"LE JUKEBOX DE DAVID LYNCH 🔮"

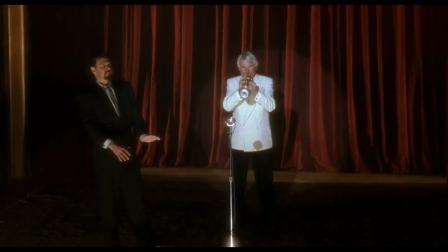20:34 Noah Benda.
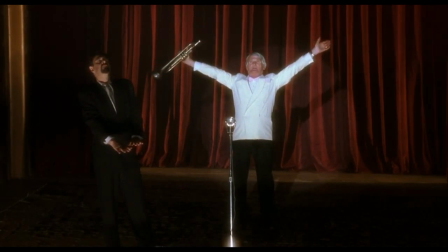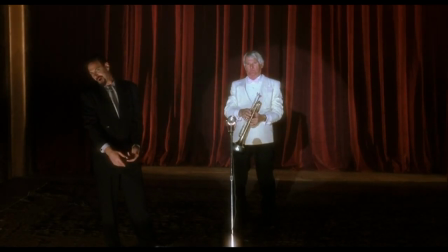20:41 on est prévenu et il n'y a vraiment pas d'orchestre.
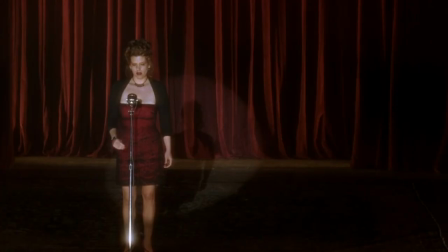Yo estaba bien por un tiempo, volviendo a
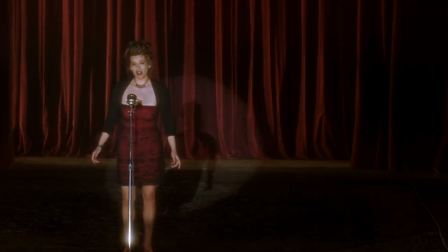21:03 sonreír.
C'est alors en connaissance de cause que lorsque la chanteuse Rebeca Del Rio arrive sur scène, on la voit seule et on l'entend seule.
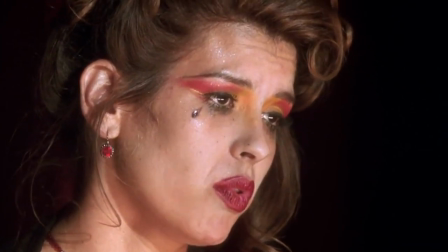21:11 Performant la reprise en espagnol de Crying, de Roy Orbison, ici appelée Yolando, notre cœur se brise à mesure où la cappella de la performeuse nous transperce les poumons.
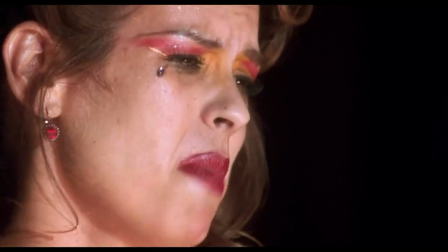21:20 Dime tu.
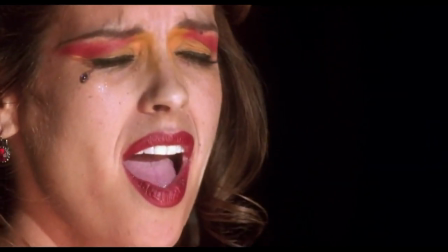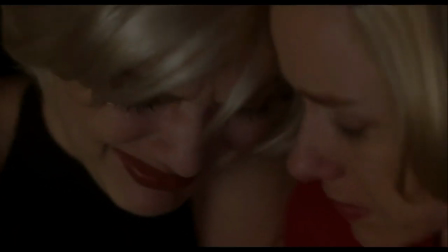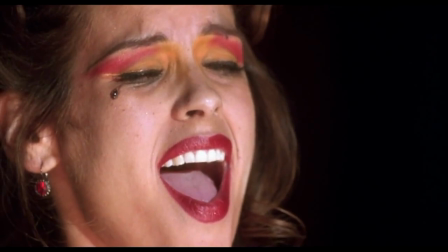21:31 Ce moment de grâce ultime, comme hors du temps, nous connectera que trop fort avec ces héroïnes qui pleurent à l'écoute de ces paroles.
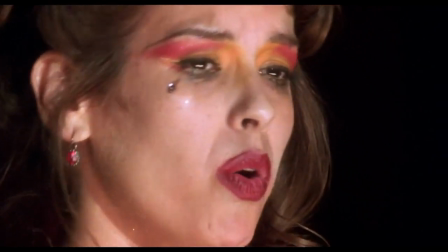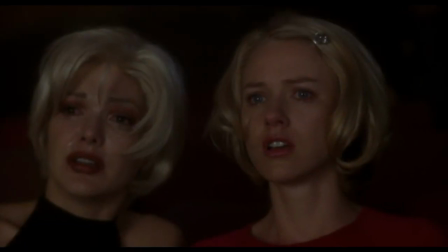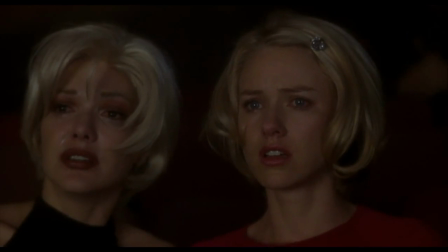21:49 Et puis, tout est détruit.
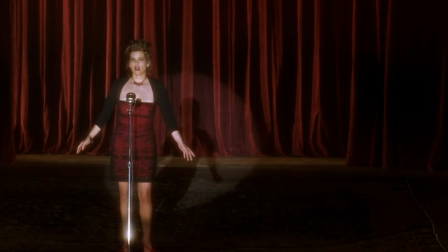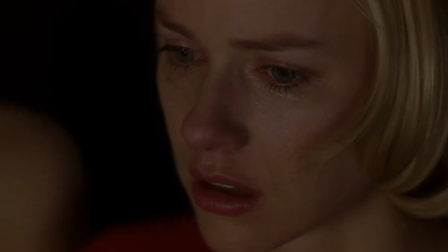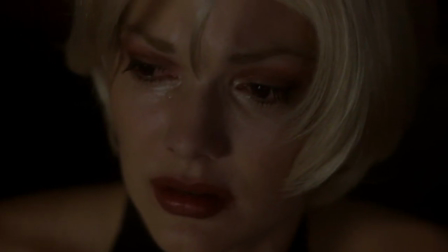22:02 Si notre cœur était brisé par empathie avec le conte que chantait Rebecca, ici, il se brise à nouveau par cette trahison.
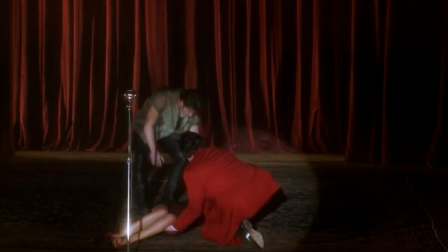22:08 No hay banda, there is no band, il n'y a pas d'orchestre, il n'y a pas de chanteuse non plus pour ce qu'il en est.
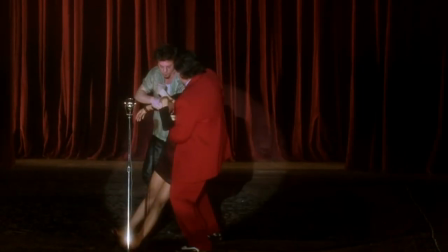22:14 Parce que tout est préenregistré, tout est déjà passé et tout est déjà fait. À ce moment-là, tout n'est qu'illusion.
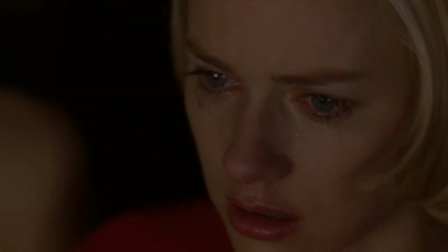22:21 Car s'il n'y a pas d'orchestre ou de chanteuse, il n'y a pas non plus de Rita ou de Betty. En fait, il n'y a jamais eu de Rita ou de Betty.
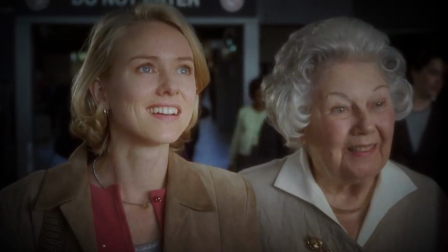22:27 Seulement Camélia et Diane. Parce que Mulholland Drive, c'est l'histoire de cette femme, Diane Selwyn, qui arrivera à Hollywood des étoiles plein les yeux pour démarrer sa carrière d'actrice.
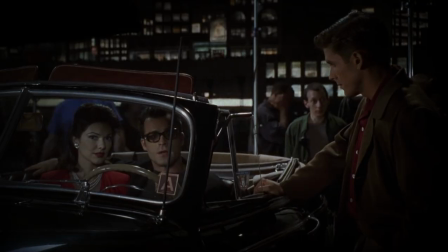22:35 Sur le set d'un film, où elle n'est qu'un poisson de plus dans cette mare d'actrice en devenir, elle tombe amoureuse de Camélia Rhode, une actrice pas forcément meilleure qu'elle, mais en tout cas plus sensuelle,
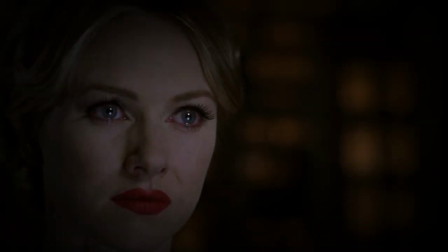22:44 et prête à tout pour obtenir un rôle. Malgré la compétition professionnelle entre les deux femmes, elles entretiennent une relation charnelle, dans laquelle Diane met trop de cœur.
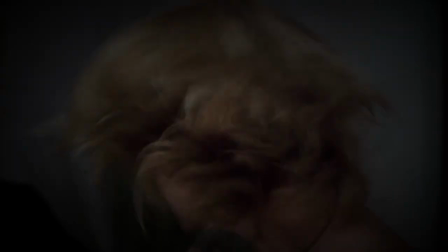22:52 Ce dernier sera brisé quand Camélia obtiendra le rôle principal et se mariera avec un réalisateur, pour asseoir sa suprématie face à une Diane absolument détruite.
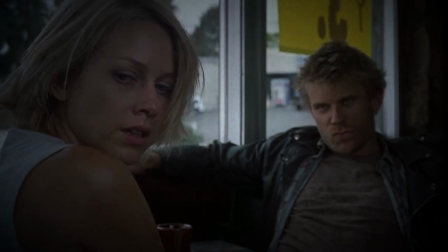23:00 Sa perdition l'amènera à se droguer et à gâcher sa vie, mais aussi son esprit.
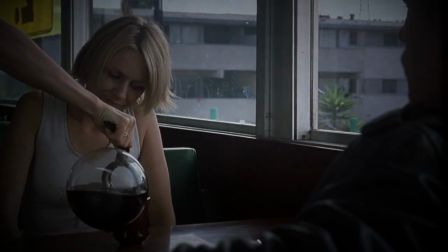23:03 Car sous l'impulsion de la colère, Diane engagera un tueur pour se débarrasser à jamais de sa concurrente, et de l'amour de sa vie.
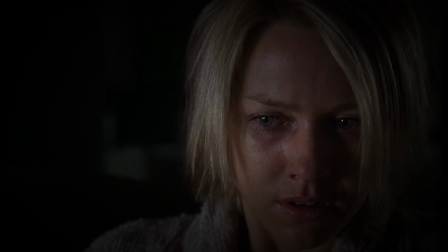23:09 Prise de remords incontrôlable par cet acte abominable et diabolique, Diane ne pourra plus vivre avec cette conscience entachée et rêvera d'une réalité alternative.
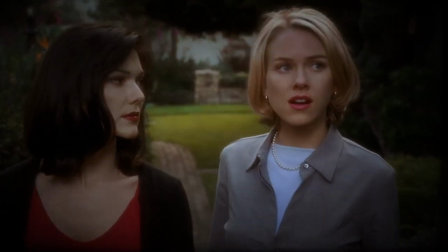23:17 Sa réalité à elle, où il y aura deux Camélia. Une brune, nommée Rita, innocente et prête à se livrer émotionnellement à Betty, son alter ego,
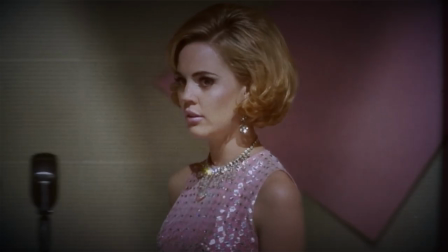23:26 et l'autre, une simple concurrente, blonde, pistonnée par une industrie du cinéma mafieuse.
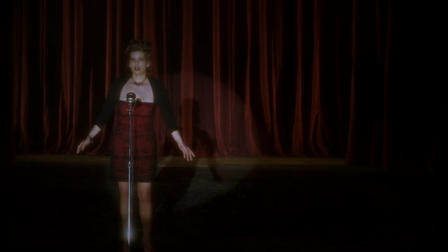23:31 Cette scène dans le Silencio, c'est l'esprit de Diane qui la rappelle à la réalité. La vraie réalité.
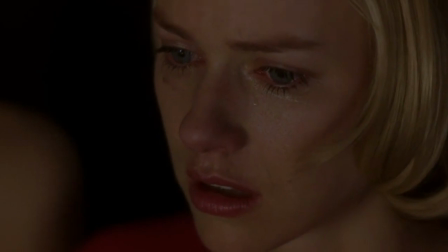23:36 Car tout est déjà préenregistré, tout est déjà passé. Les actes sont commis et c'est irréversible.
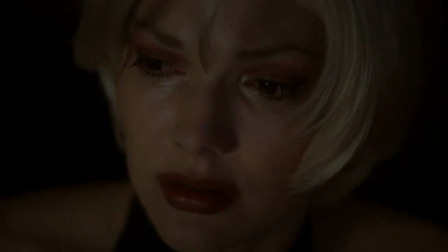23:41 Tout ici n'est qu'illusion, car il n'y a pas de chanteuse, il n'y a pas de Betty ou de Rita, il n'y a plus de Camélia par sa faute, et bientôt, il n'y aura même plus de Diane.
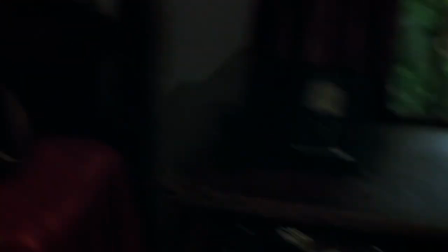No hay banda.
Bon, ça va? Vous allez bien? Un peu triste, un petit peu. Un petit peu triste, ouais. Non, parce qu'en fait, si je vous dis ça, c'est parce que toutes ces notions de musique en tant que déclencheur empathique, déclencheur de confusion, moteur de temporalité instable, réalité alternative, limite du foreshadowing dans certains films, bah, il y a un film qui réunit tout ça. Et il s'agit du tout premier film de David Lynch, qui est un des meilleurs à mon goût, qui s'appelle Eraserhead.